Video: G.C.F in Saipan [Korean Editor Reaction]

Hey guys, it's just David. Today I'm in a cafe, so I'm just gonna be a little quiet. And anyways, you guys requested the GCF Inside Pan because I've done all the GCF series. If you haven't seen my reaction to them, go back to my other videos and go check them out. By the way, I'm an editor myself. I edit YouTube videos and all sorts of videos. I won a lot of awards and video contests as well, so that's why I'm interested in Jungkook's development as a video editor and a video filmer. Let's go see his new video.
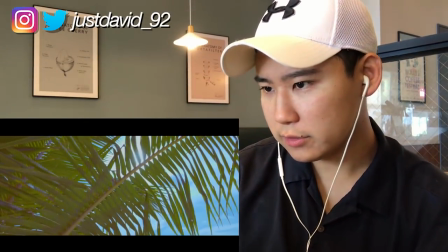[0:32]
okay so looks very artistic already because
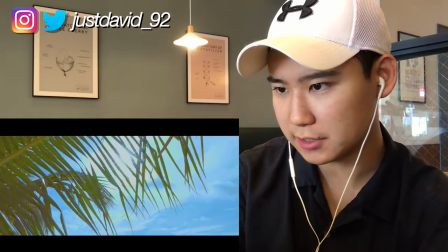[0:36]
you can see the sun rays reflecting through the leaves
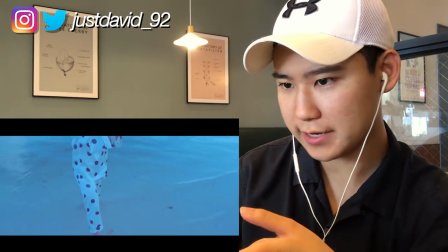[0:42]
and he used a very blue filter who's that in the pajama it's
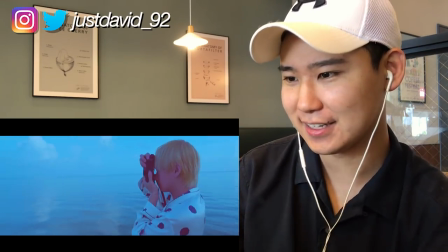[0:48]
v i guess blonde hair okay yeah that's all you need for the mv
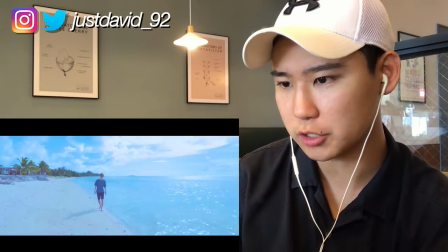[0:55]
You can see he filmed it in slow motion like 60fps or 120fps it's Jimin I
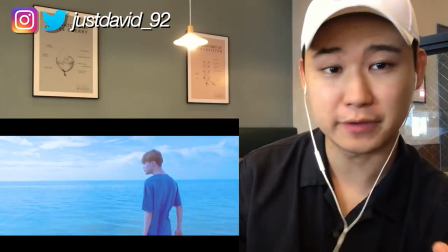[1:05]
really like the color grading it's like very blue blue is my favorite color very
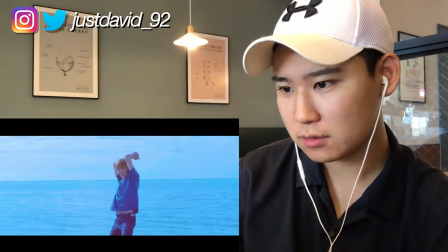[1:13]
sentimental wait take that back
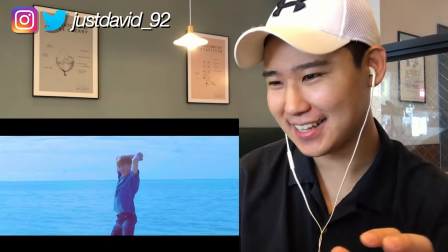[1:17]
okay it's very comic now oh I really like the insert
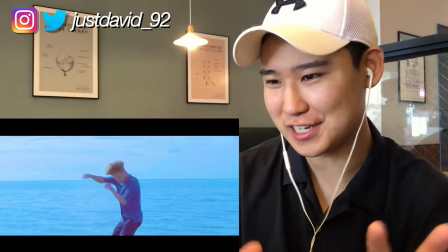[1:22]
and the transition you know there's no transition but like he's using jimin's goofy
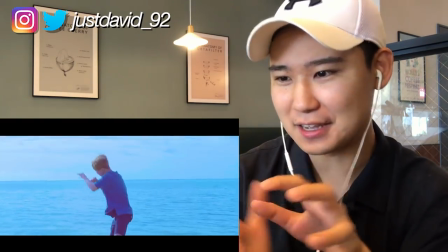[1:27]
moves as you know syncing it with the part of the music
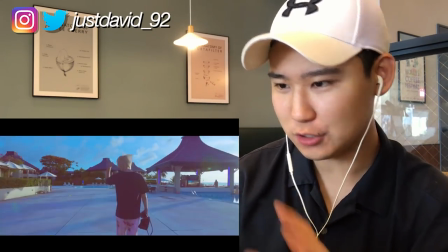[1:35]
oh that fast forward and using he's using the sun perfectly wow
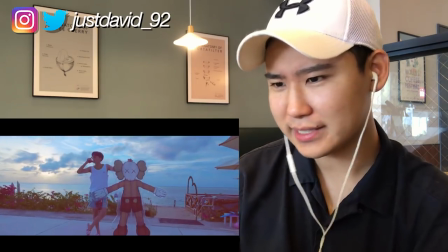[1:44]
they dress so good though all of them j-hope okay
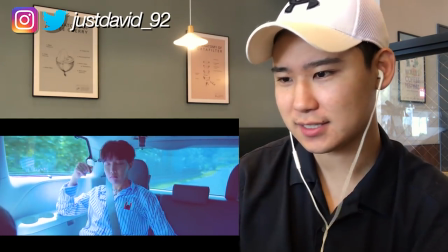[1:54]
so the blue goes on oh
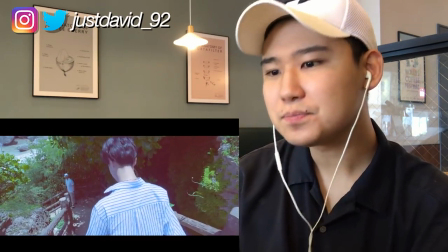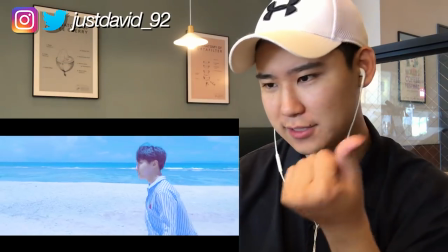[2:02]
that subtle blink
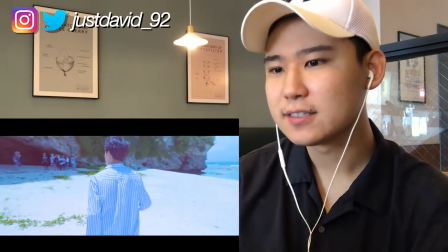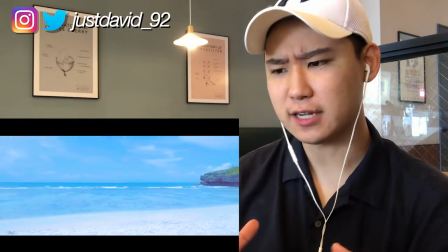[2:10]
It's very minimalistic. I really like this kind of editing.
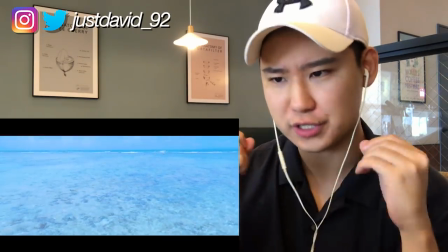[2:13]
Actually, I like this kind of editing more than like shooosh and like, you know, like transitions, super transitions going on.
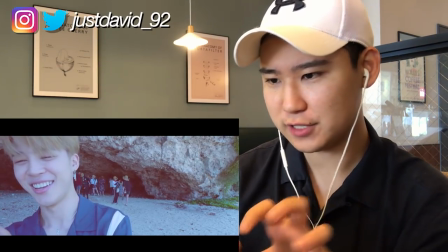[2:21]
He used a lot of slow motion here.
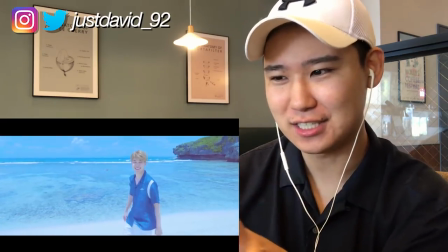[2:27]
So he's kind of making fun of Jimin at the same time, but actually filming a very good high quality MV at the same time.
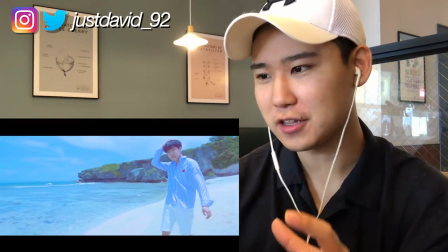[2:39]
and the thing I like about his videos are like it's always like in his own sight
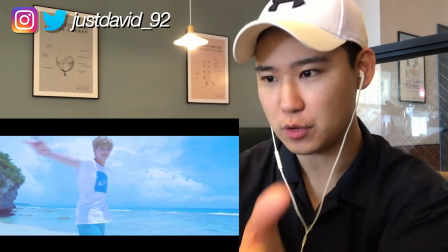[2:47]
like you can you feel like you're having fun with RM you know like he's looking at you and
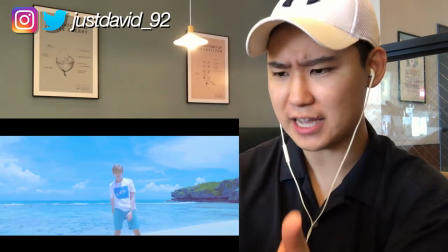[2:54]
but I really like his style like everything did he match blue on purpose maybe he did
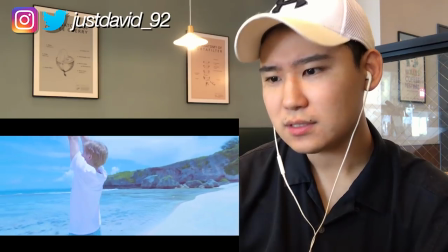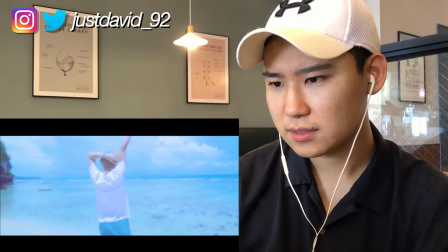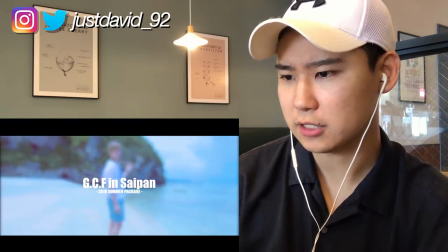[3:09]
okay GCF and Saipan summer package I've seen the summer package video to summarize this up it's It's very minimalistic first of all and I really like this kind of editing style more than like all the swooshes and all the transitions and like going back and forwards and like you know dissolves and that kind of stuff like it just looks super edity. It's the same with overproduced songs like you get kind of tired with it.
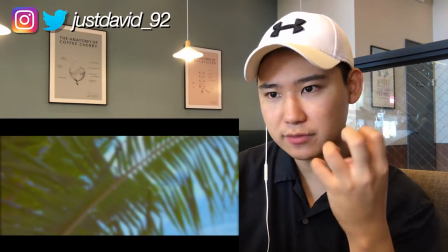[3:35]
It makes your eyes very tired.
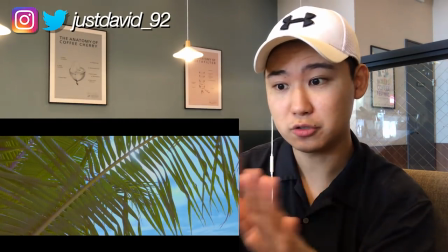[3:37]
This kind of editing is very like comfortable to the eye and also he used a lot of blue and green which is also very comfortable to the eye.
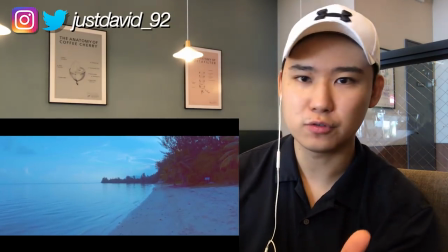[3:44]
I don't know if he did that on purpose like if he knew the science behind it But actually it is it just looks
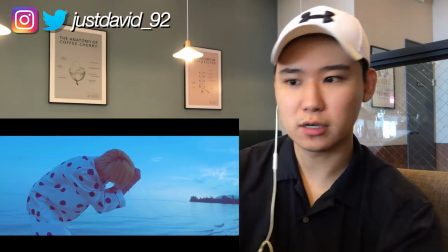[3:50]
more wide because of the whole blue and the sea color very calm It was very comfortable.
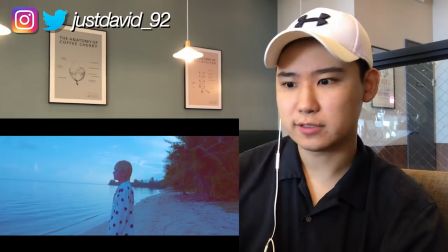[3:56]
Jungkook has all the skills right now. He knows how to utilize all kinds of skills He can do like super edited videos at the same time But also like
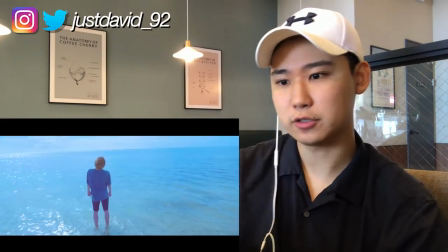[4:04]
very comfortable and very laid back chill kind of videos at the same time So he's very skillful in editing.